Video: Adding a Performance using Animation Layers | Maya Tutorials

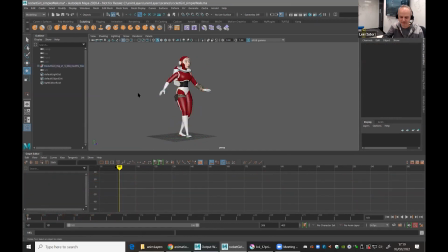(16:33)
But if I play this, you'll see the downside of cycles, a repetition in animation. I hit play. So she's basically doing, I've got her walking pretty slow because, like I say, she's in a scary landscape. She doesn't know what's going to happen. Let's extend that a bit. It's going to get to the end and then it will repeat.
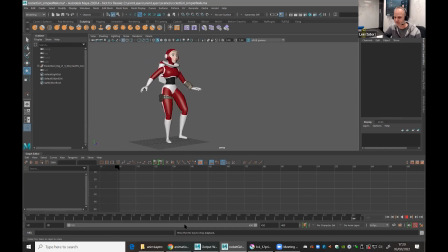(16:52)
So you'll see it jump a little bit in a second. There you go. It's just repeating now. So the downside of these cycles is that everybody knows it's a cycle. It's repeating, and everyone can see that it's repeating. People start watching it and thinking she's doing the same thing over and over again.
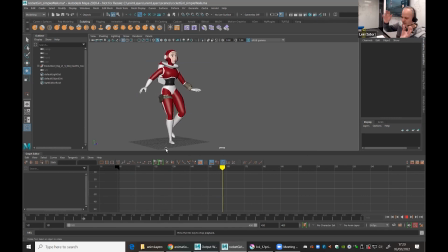(17:10)
And you don't have to be an animation expert to realize that. As humans, we kind of recognize that in sort of instinctively that patterns are repeating. It's basically, I think the term seriation.
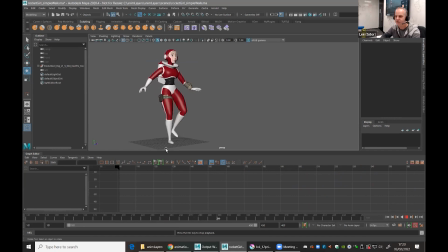(17:28)
It's our instinctive nature to try and predict what someone or something will be doing next. So let's say, for example, there's a tiger in a forest, and this tiger is slowly walking past you.
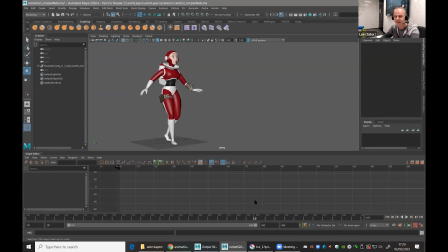(17:44)
You wouldn't necessarily run away then. You'd wait and pause to see what happens to the tiger. And if the tiger then turns and comes towards you and starts getting faster and faster and faster, then you'd probably run.
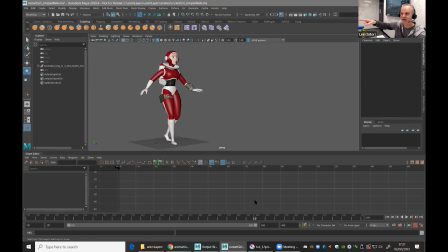(17:57)
Because what you've done in your head is you predicted that tiger is first of all coming towards me and also is getting faster. Therefore, it makes sense that in a moment, if I don't do anything, I am, what's the difference between seriation and anticipation? Oh, right, okay. I'll answer that in a second. Okay, let me just, yeah.
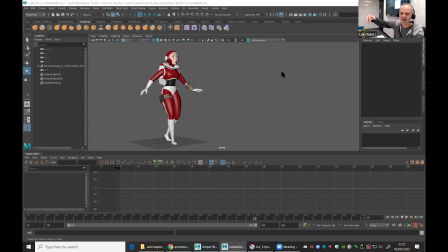(18:17)
So if you see the tiger picking up speed and it hasn't yet got you, what you've done is you picked up that, okay, this tiger is getting faster and faster and faster. It's coming at me, therefore it's going to get me. And if there's something like this,
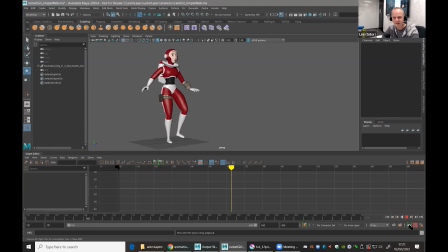(18:37)
where there is no change in speed, nothing changing whatsoever, you instantly realize that nothing's happening. The character is repeating exactly the same thing, 100%. You twig it as being unnatural because you can't now predict what's going to happen because of that exact repeating.
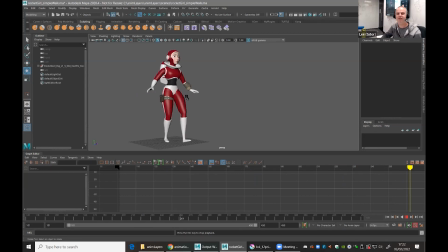(18:55)
So it's totally unnatural to have 100% repetition. So all you'll end up doing is making your character look like a wind-up toy, a little tin toy that you wind up, put on the ground, and they do the same thing over and over again. And people will think that's a wind-up toy. And that's what she looks like now. She looks like a wind-up toy.
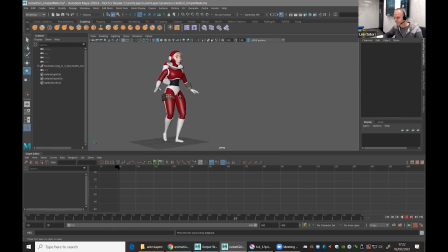(19:14)
She doesn't look like a character that's on an alien planet that is worried about what's happening. She looks like a wind-up toy. Yeah, anticipation is obviously is more like having a pause.
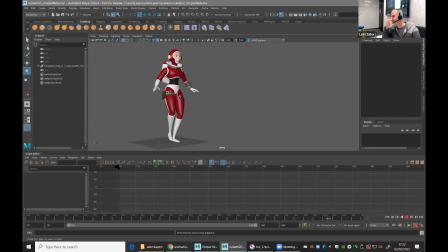(19:31)
Yeah, it's a similar. I can get what you mean. It's coming from the other direction, I suppose. Anticipation in animation is more about having a pause or a sign that you're giving the viewer that something is about to happen,
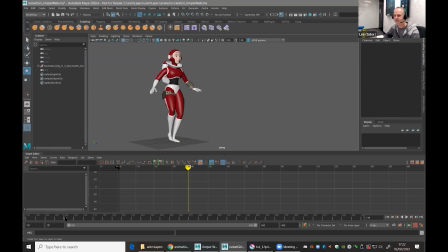(19:47)
so they don't get shocked or surprised. So, I mean, a typical anticipation is the jump. If someone's going to jump in the air, they squash down and then they jump up. And if you want to increase the anticipation, they squash down and they wait and then they jump.
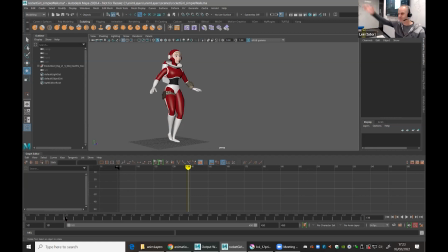(20:04)
If someone just stands there and leaps into the air, the viewer will go, what the hell? I didn't realize, didn't see that coming. So anticipation is the trick of balancing, guiding the viewer to what's going to happen next without making it obvious unless you want to make it obvious.
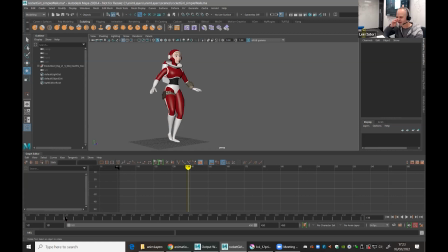(20:22)
So that's what anticipation is. It's not shocking the viewer. I guess seriation is kind of more like our natural instinct to put things in order. So it's more like something that just humans do rather than something specific to. I guess it is kind of along like you're anticipating that the tiger's going to get you. So yeah, it's a bit of crossover there.